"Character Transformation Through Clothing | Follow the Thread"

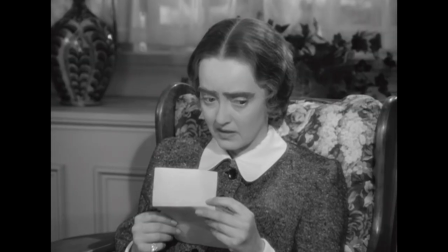So here I am, day after day, year after year, and way past my expiration date.
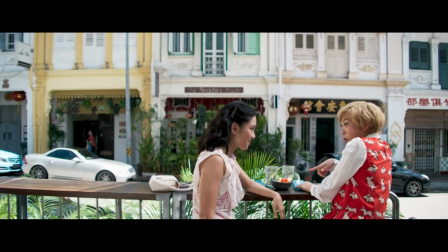Snap out of it! Oh, I have been waiting to do this properly for so long.
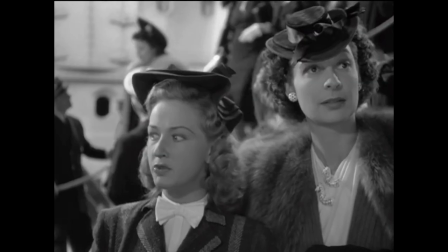What do you mean you don't have a thing to wear? Pinch me. Ow! Pay attention to her.
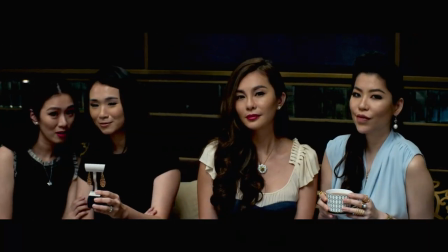Make her feel wanted and important. People are starting to notice. You look amazing.
All characters are transformed, or you don't really have a movie.
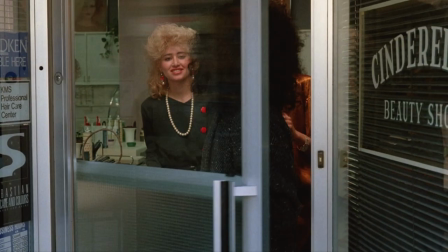You don't have a story. So some are more subtle, some are less.
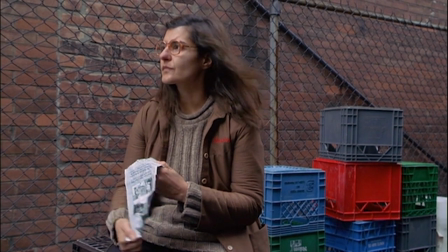Sometimes the story is this person refuses to change, and then they do. I think the whole of costume design is about transformation.
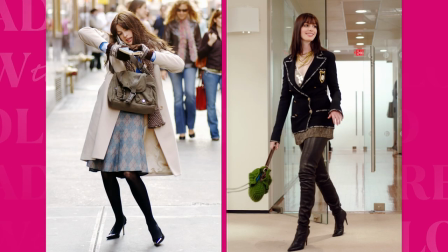I mean, we actually begin with transformation. We're transforming the actor in front of us from who they are into their characters.
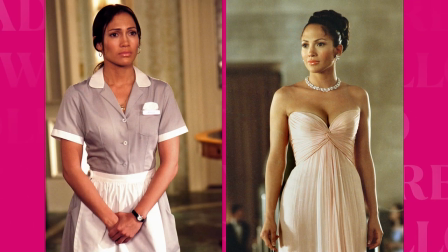I think audiences really want to see a transformation. They love to see rags to riches. It's an old story, and it always works.
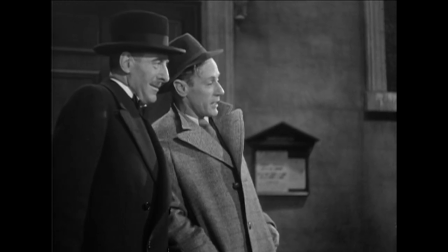It's always exciting to see.
You see this creature with her curbstone English? Well, sir, in three months, I could pass her off as a duchess at an ambassador's reception.
I think costumes are so integral to character transformations on film because clothing is just so inextricably linked to identity.
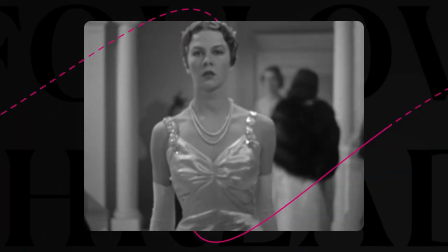The challenge of capturing both the before and after of a character's transformation lies in finding a single thread of continuity.
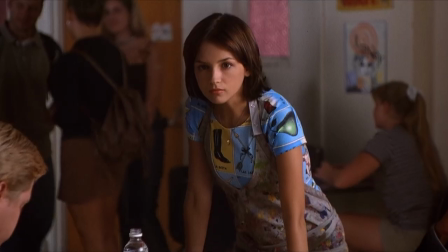Because the costume designer has to retain the essence of the actor, but also the truth of the character.
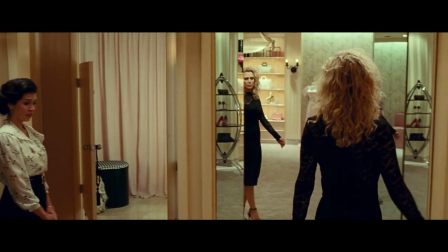Because if this transformation is so dramatic, this is after all a film, you don't want your audience thinking that this actor is actually playing two different characters.
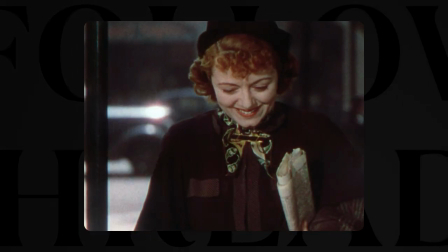So I think actually finding that connective thread is essential to doing the transformation justice.
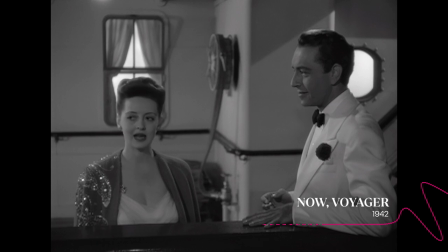In that dress, you are rather like a chameleon. Likely. You haven't a very high opinion of yourself, have you?
I tend to go back to the mothership of Warner Brothers films like Now Voyager.
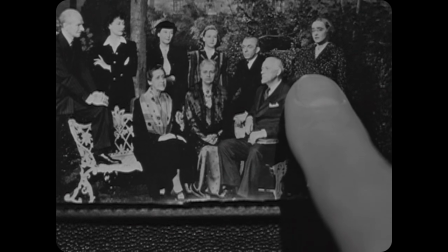It's very unsubtle when Betty Davis goes from a
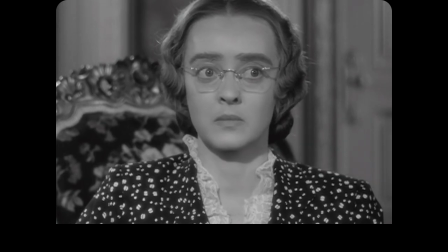thick-waisted monobrow of woman and who is afraid of her own shadow,
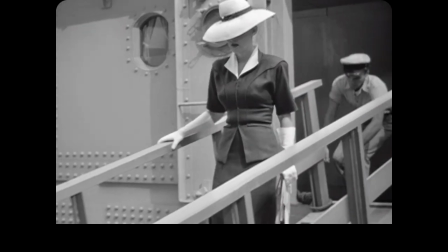to a very chic woman with many friends that she's made on her ship crossings.
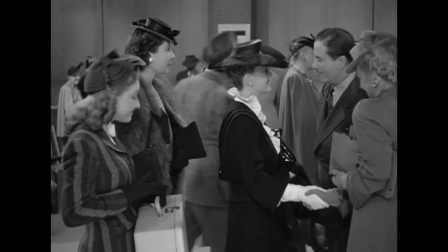We thought we'd lost you. What a jam. We're looking everywhere for you. We wanted to say goodbye. Don't anybody say goodbye, not anybody, just au revoir.
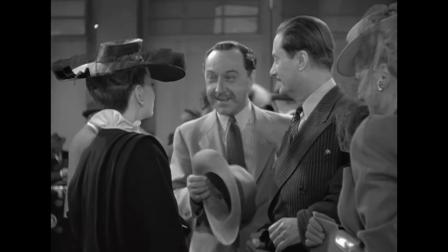It is a sad time, isn't it? But I want to tell you one thing. There was no lady on this cruise that was as popular as you were. Oh, thank you.
That contrast of knowing where she comes from and then the complete 180
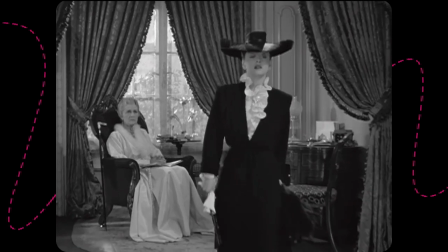reveal into this elegant woman help their character believe what they're going through and what their transformation is.
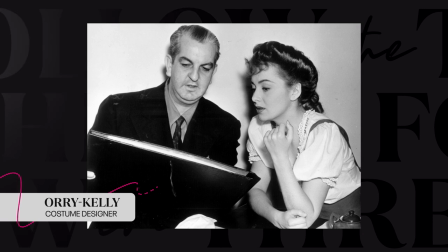I love that movie so much, and I love the way that Ori Kelly tells the story from heavy padding to heavy tweeds.
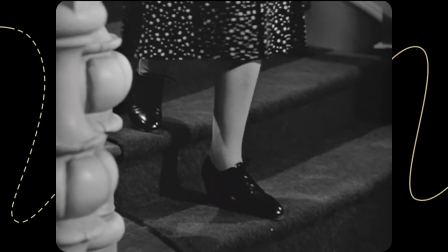And then the reveal, I always love a good reveal, from orthopedic shoe to a shapely ankle.
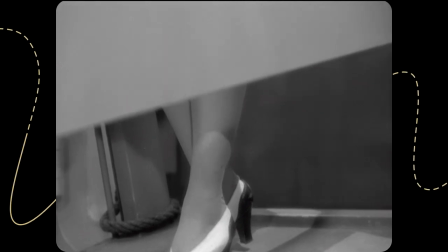Those fabulous two-toned spectator pumps that really is the first look that we get of
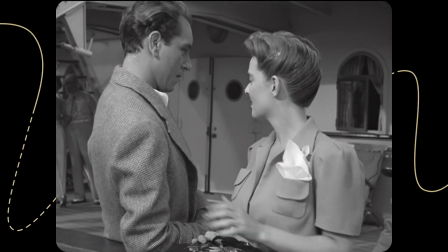her following her character's transformation into a woman who has more agency than she did before.
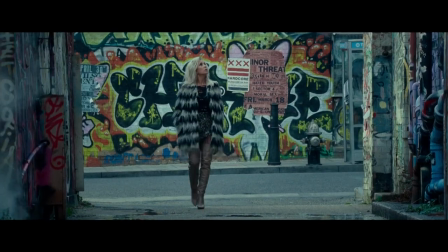Shoes help to facilitate transformation in that these characters are then able to walk into these new scenes with newfound confidence or style.
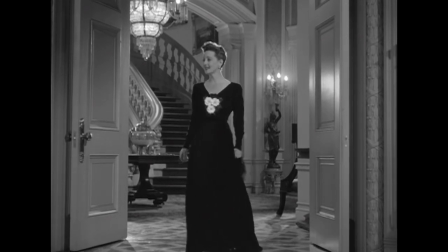Hello, everybody. Oh,
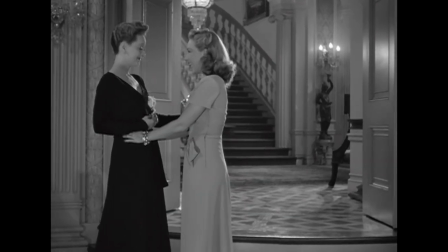you look simply gorgeous! I just love your dress. Thank you, June.
Each character has a dramatic arc, so I would say costume is meant to be woven into the tapestry of the narrative.